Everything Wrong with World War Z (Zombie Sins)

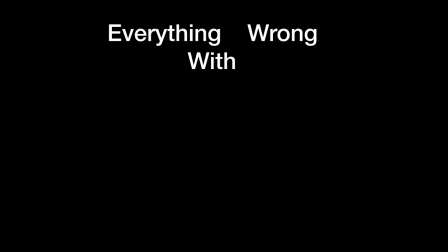[0:03]
Now, before we get started, yes, CinemaSins has covered this movie, and yes,
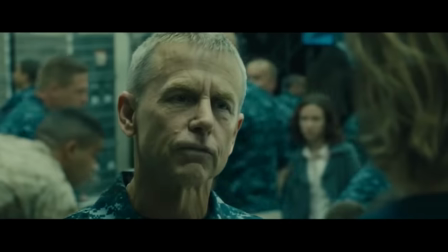[0:07]
this is an homage to their formula and my zombie fanatic take on what they do.
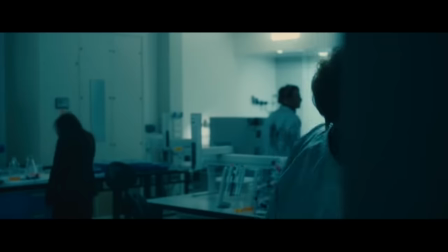[0:12]
But considering they spent only 6 minutes on this movie, I felt it necessary to discuss it from a zombie fanatic's point of view.
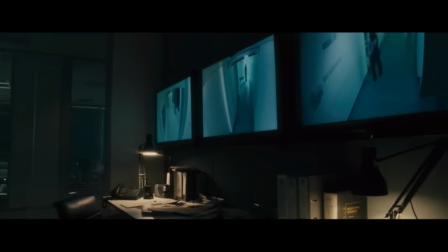[0:19]
Also, I won't be comparing it to Max Brooks's book of the same name, I'll be hinting at it,
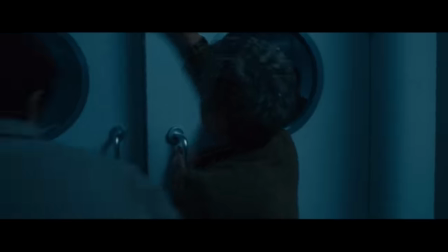[0:24]
but they are in no way related, as stated by Brooks himself. And I can say snarky things like, well, maybe they should have followed the book.
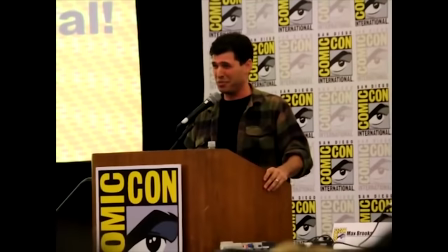[0:34] Ourselves. That was the plan. And then I went to see it, and it didn't suck.
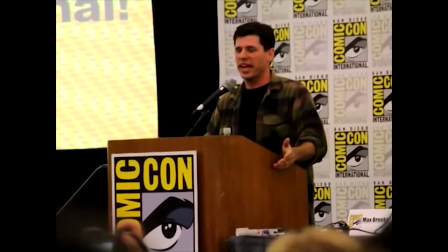[0:40] I specifically thought I would hate it because it was so different from the book,
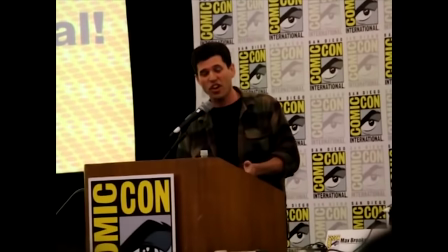[0:44] but what shocked me was it was exactly because it was so different from the book that I didn't hate it,
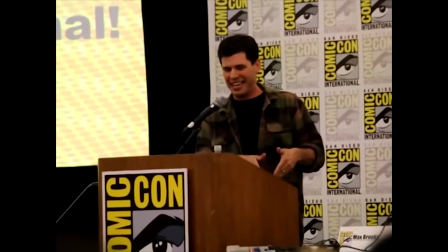[0:51] because it was just somebody else's movie. It had nothing to do with me, so I was completely emotionally divorced from what I was seeing on the screen.
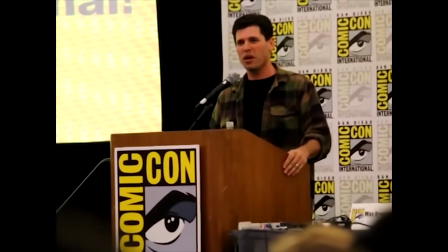[0:59]
Now, without further ado, 85 freaking seconds of logos,
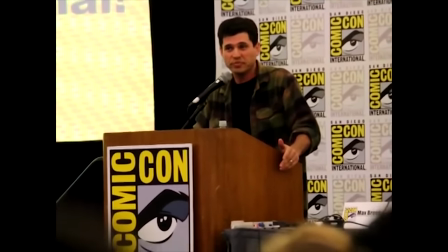[1:03]
generic stock footage of the world while audio of news footage plays, nearly 2 minutes of world stock footage,
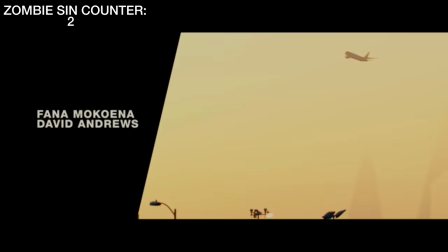[1:09]
animal stock footage, and news coverage to force the idea that something is going to happen worldwide because the news is scary and clips of ants and
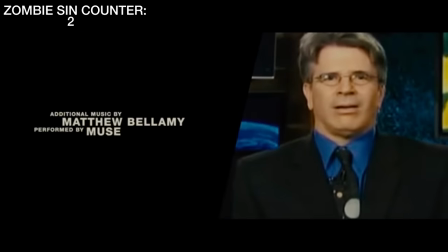[1:17]
numbers is somehow symbolic of the upcoming zombie tsunamis.
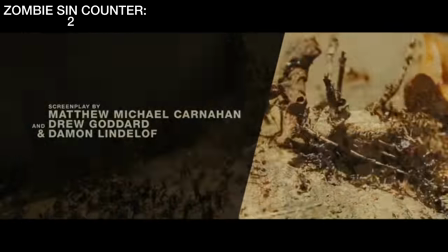[1:20]
Another thing, none of those ominous news clips really introduced anything necessary to the plot and was acting as just filler ominous material set by the musical score.
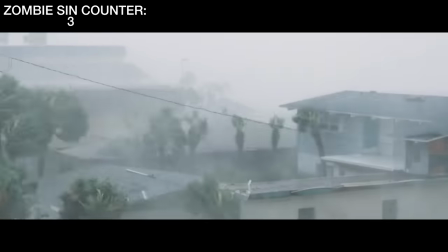[1:29]
The opening really wasn't necessary. 3.5 minutes in, and we are finally starting the movie.
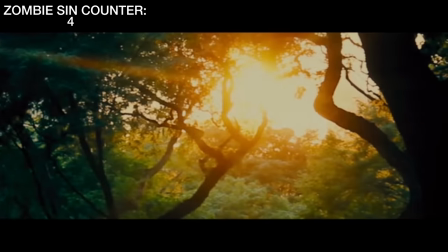[1:35]
The most hammy and generic way to have a main cast. A loving family with two overly happy children.
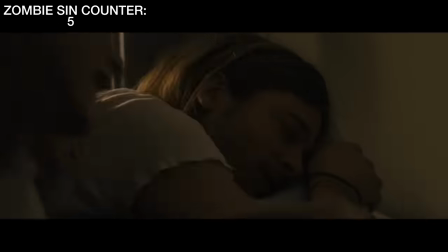[1:41]
There's nothing wrong with the formula, but the whole nuclear family thing seems to be the easy way out when writing disaster or horror movies,
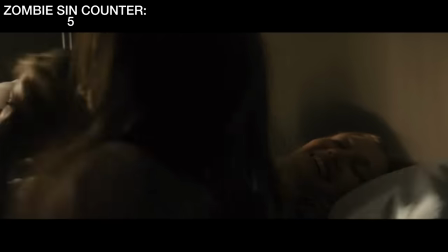[1:48]
and basically means no one in the family will die, and we will have a few, oh no, they're gonna die moments, but not really, because happy endings fill seats.
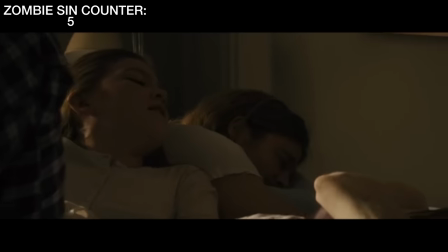[1:55]
Getting a lot of deja vu from the Dawn of the Dead 2004 remake, news excerpts on a music montage, kids slowly opening the door on a couple sleeping in a bed.
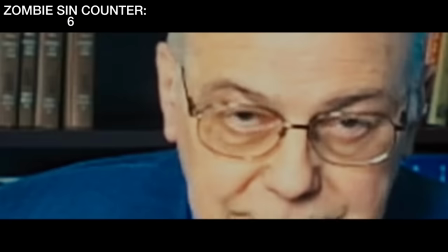[2:04]
Of course, we're still gonna have the news is running in the background to reiterate how something bad is gonna happen or ominously be told through broadcasts.
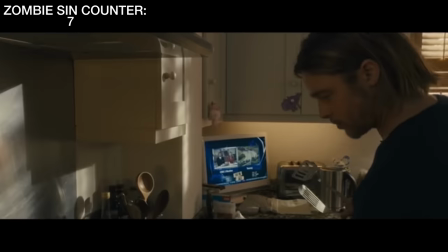[2:12]
The family stops having positive reinforcement just in time for the girl to ask what martial law is,
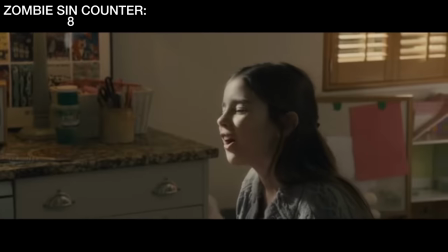[2:17]
mainly to give background on Brad Pitt's character and show how the news is telling you how shit is going down.
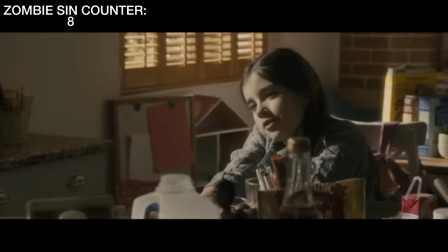[2:22]
I'm surprised the two girls in the back are having these bonding moments of 20 questions with their parents and aren't doing Snapchats or TikTok videos.
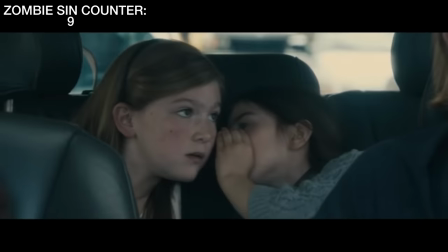[2:29]
I know this was released in 2013, but social media was still a thing. This is just providing unrealistic expectations for children.
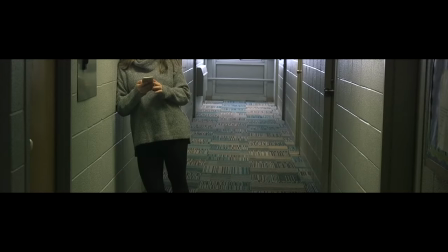[2:36]
Conveniently turning on the radio to hear a full origin story on the virus's link to rabies.
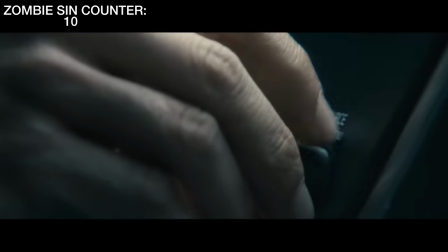[2:42]
Mild jump scare. And so begins the zombies somehow causing explosions for dramatic Michael Bay effect.
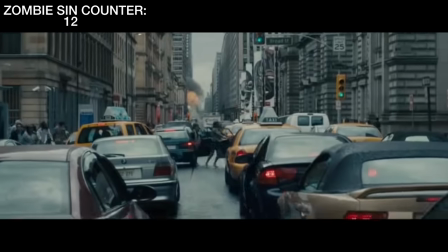[2:47]
As CinemaSins states, the truck is nowhere to be seen in the frames beforehand, and there is no sound as it comes barreling through a traffic jam?
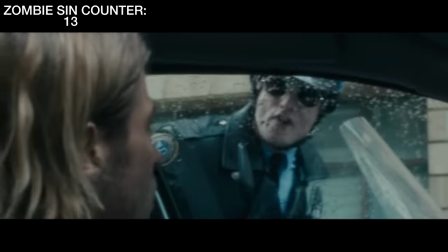[2:56]
Really? Convenient the truck driver somehow got bit and was still driving his big ass truck for his
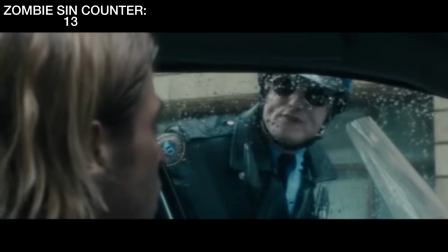[3:02]
foot to be stuck on the gas pedal to be going down this linear street to give the pits a clear way through.
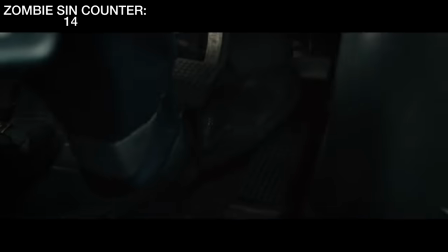[3:07]
No one else in this traffic jam has the same idea to follow?
I want my blanket!
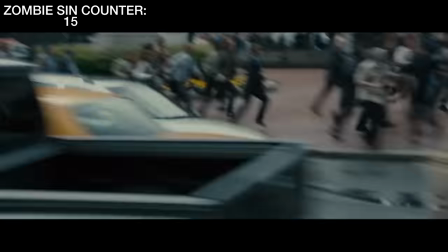[3:14]
Shut the hell up about the damn blanket! Why the hell would you take your eyes off the road in this chaos?
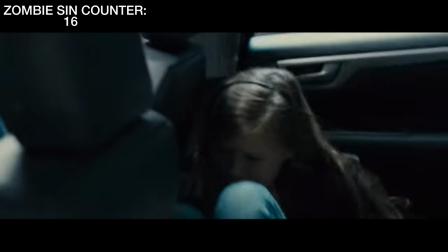[3:19]
Your wife's got it under control. Come on, man! Now, these scenes showing the zombies and people in the streets gives me motion sickness from how blurred and all over the place the camera is.
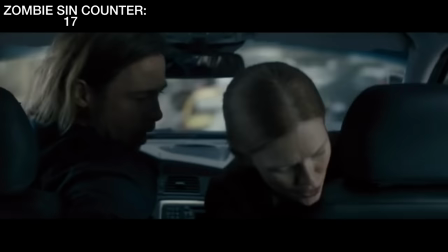[3:27]
I want to see zombies, not motion blur and nausea, damn it.
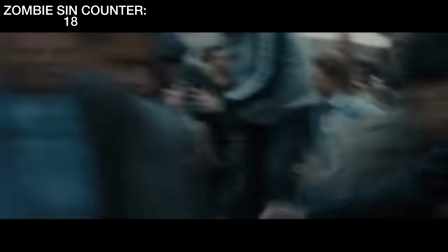[3:31]
With how long this family is taking their time and how fast these zombies are, how are their slow asses not tackled by now?
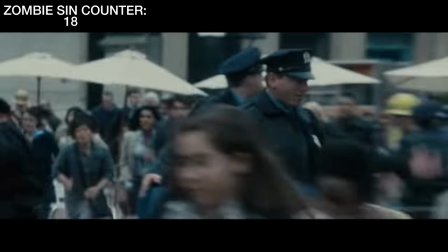[3:37] Here comes the number 12 train!
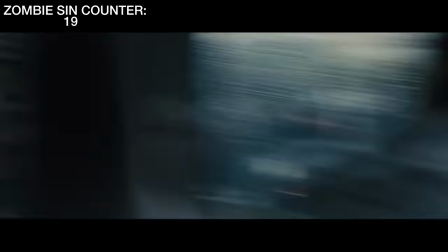[3:40]
In order to make it easy enough for everyone of all ages to understand, the girl's teddy bunny counts to 12 while postgraduate Steven here zombifies like a gymnast.
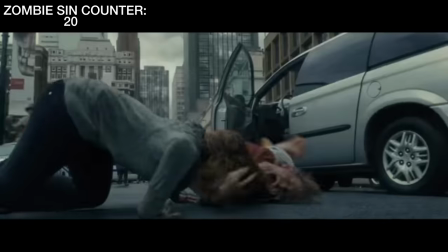[3:49]
The family conveniently finds an unmanned vehicle with the keys in the ignition, with no other survivors fighting to get in or steal it.
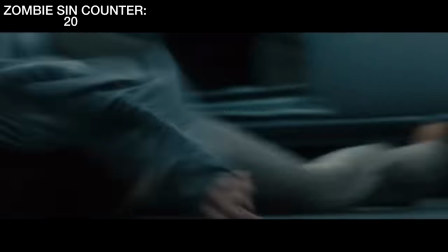[3:56]
Conveniently, the RV gets to go down a street where there is no traffic jam and they can go through casually.
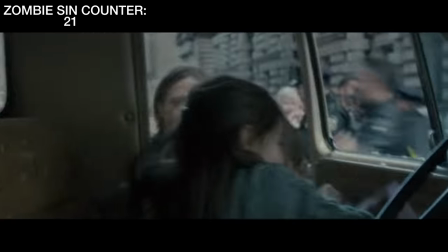[4:02]
If it's intense for a thriller, suspense, or disaster movie, you have to use the Inception bois.
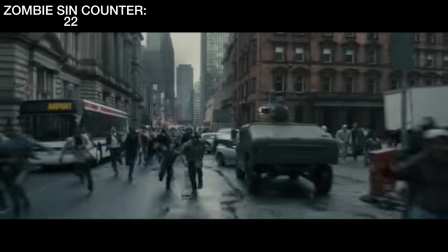[4:09]
I'm gonna put in a sin each time this sound effect plays.